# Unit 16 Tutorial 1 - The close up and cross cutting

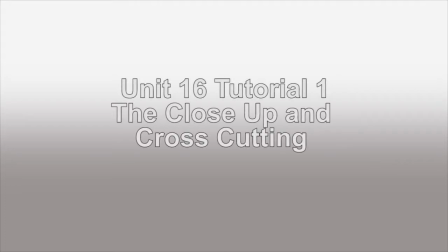1s
To understand the birth of editing and film language, we have to look at some simple storytelling principles.
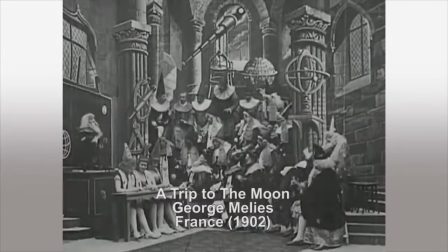11s
Let's take this example from Georges Méliès's A Trip to the Moon, made in 1902.
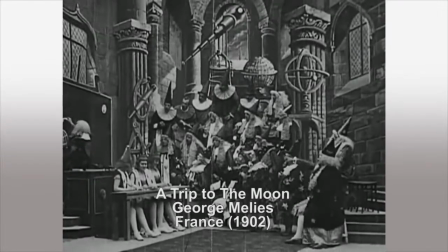19s
In the first scene, some scientists decide to build a rocket.
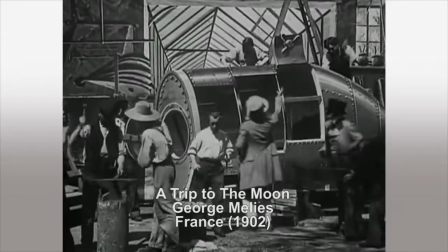24s
The decision to build a rocket is a cause. The effect is that they build the rocket,
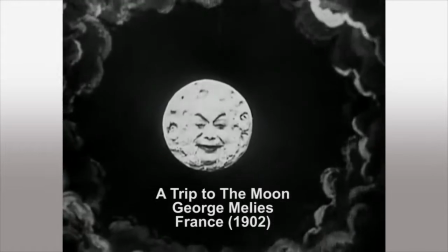36s
launch the rocket, and go to the moon.
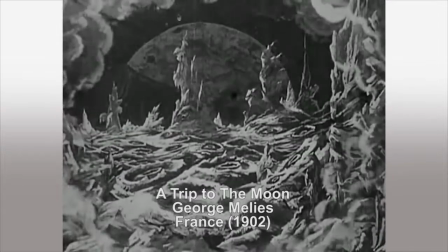41s
So in simple storytelling terms, it adheres to something that you might see in a theatre or read in a book.
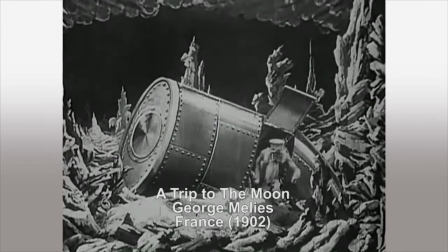49s
Simple cause and effect. The cause is that they build the rocket, the effect is that they go to the moon.
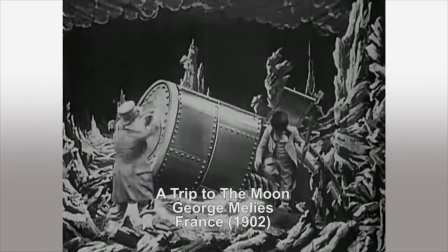55s
Nice, simple storytelling principles.
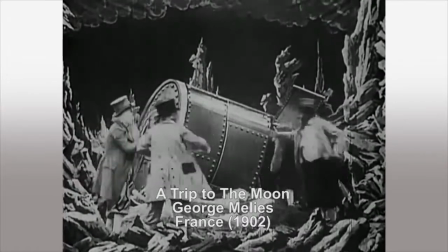59s
As presented in this film, A Trip to the Moon, cause and effect is shown in a manner that is just like watching a piece of theatre.
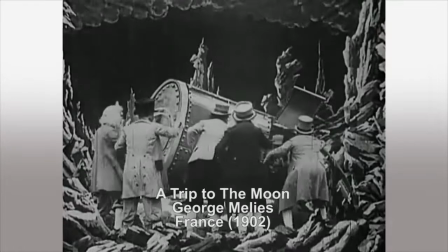68s
Simple long shots with performers coming onto the stage to suggest a new event,
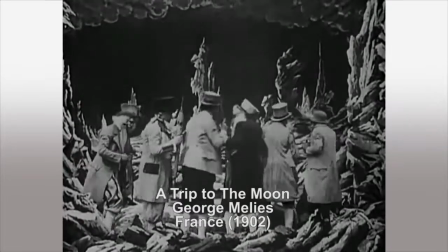73s
or sometimes leaving the stage to suggest an event is finished.
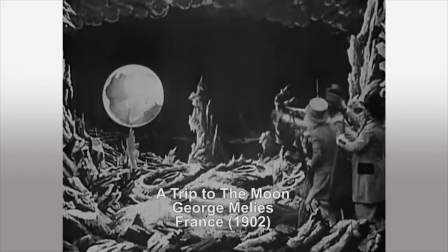79s
Although it's been filmed, there is no film language here that we would recognise today.
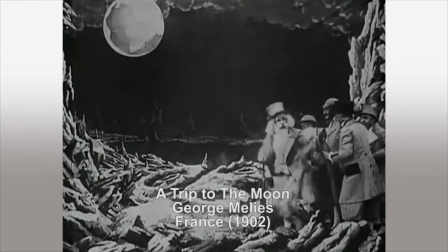85s
The visual language employed in this film is simply that of a theatre production.
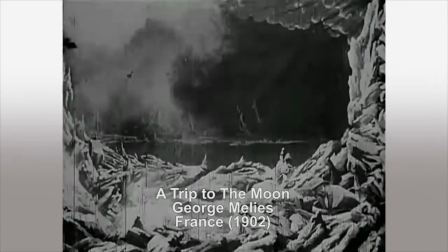91s
There is a narrative, yes. There is cause and effect, yes.
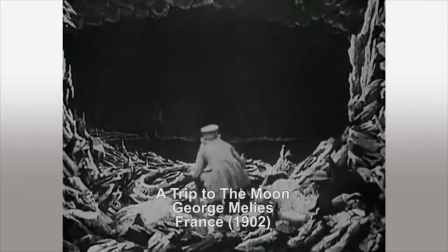96s
But it is visually deployed in the manner of theatre.
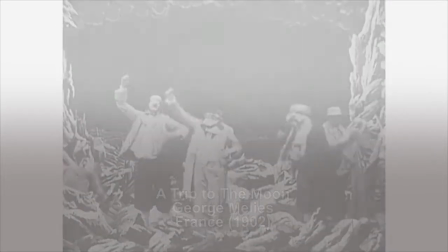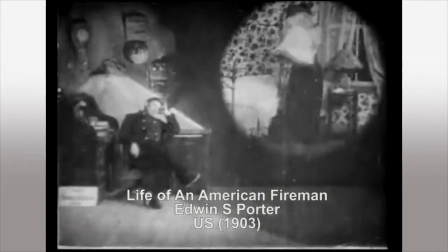107s
The American Edwin S. Porter was impressed by the Frenchman Georges Méliès and his work with A Trip to the Moon.
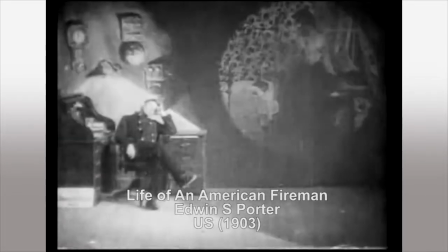115s
However, he was able to use editing and shot choice to visually heighten the sense of cause and effect in a story.
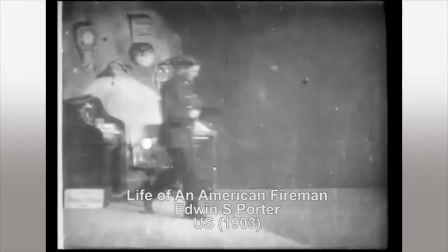123s
In his film, The Life of an American Fireman, made in 1903, he did two innovative things.
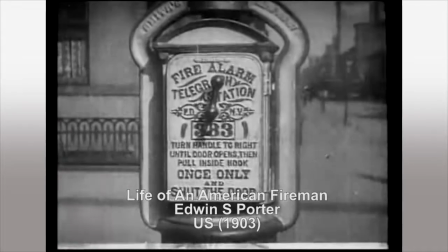130s
The first was to use a close-up of a hand pulling a fire alarm.
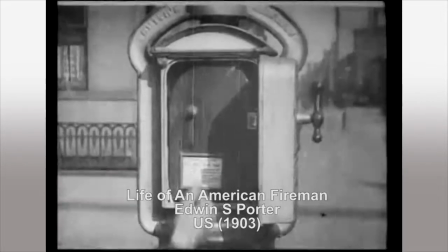135s
This was then cut to a shot of the fireman being raised by the alarm that was pulled.
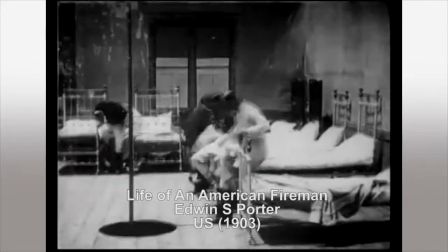144s
What Porter has done here is add dramatic emphasis to the story by directing
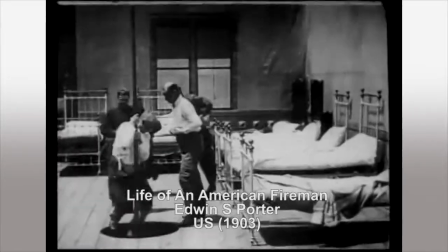149s
our eyes towards an action in a way that the theatre can't.
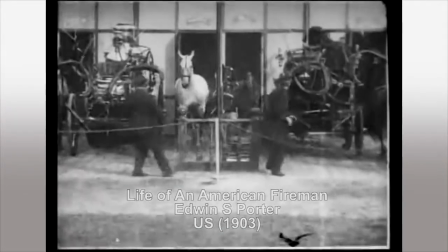154s
It is here that we can start to see how film developed its own language and moved away from the language of the theatre, which was found in Méliès's work.
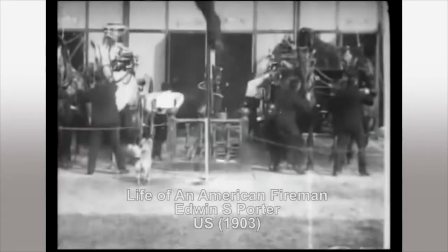164s
The second thing that Porter did,
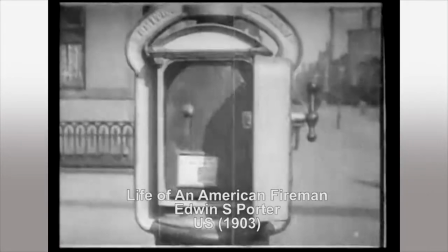167s
or you could argue the second thing that he discovered in this cut from the close-up of the alarm to the long shot of the fireman,
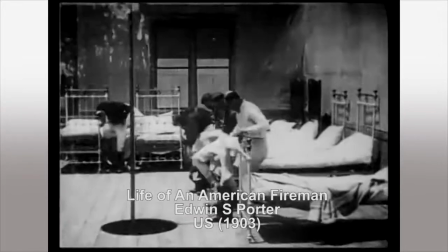175s
was to suggest two different events were going on at the same time in two different places.
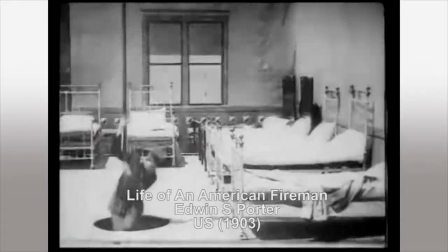184s
Not only did the edit from the alarm to the fireman add some dramatic emphasis,
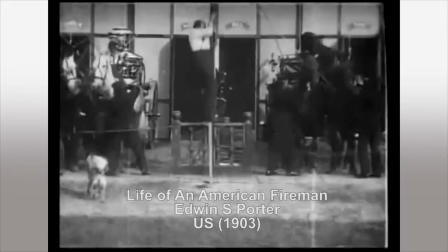190s
it also implied that the two events were happening at the same time, but in different locations.
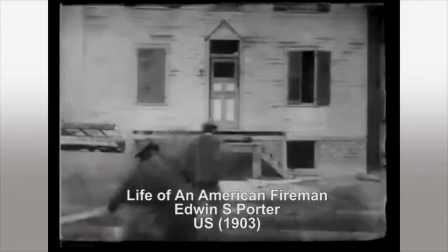199s
He used this technique again when he cuts from outside the blazing building to the victim inside that the firemen are hoping to rescue.
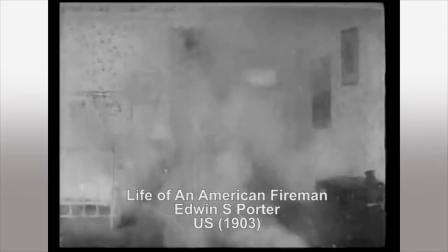208s
The audience were able to grasp that the two events were occurring at the same time, and the cut between the two locations,
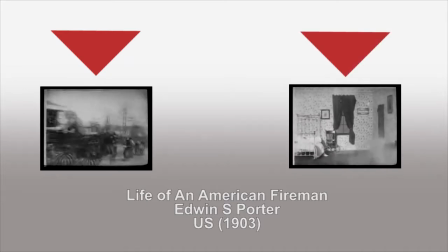216s
outside the building and inside the building, added some dynamism and tension to the rescue.
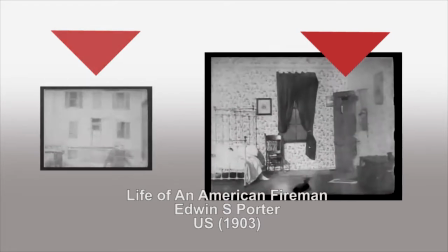223s
Limited, yes, in what we'd understand cross-cutting to do today, but nevertheless it did add that little sense of tension to the scene.
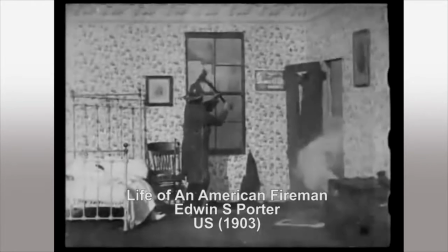234s
So Porter's discovery or invention was twofold.
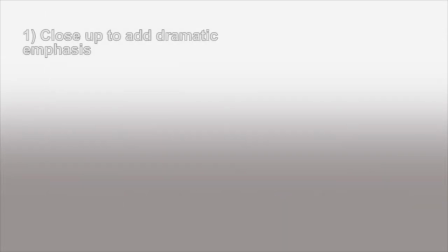238s
Number one, the use of a close-up to add dramatic emphasis.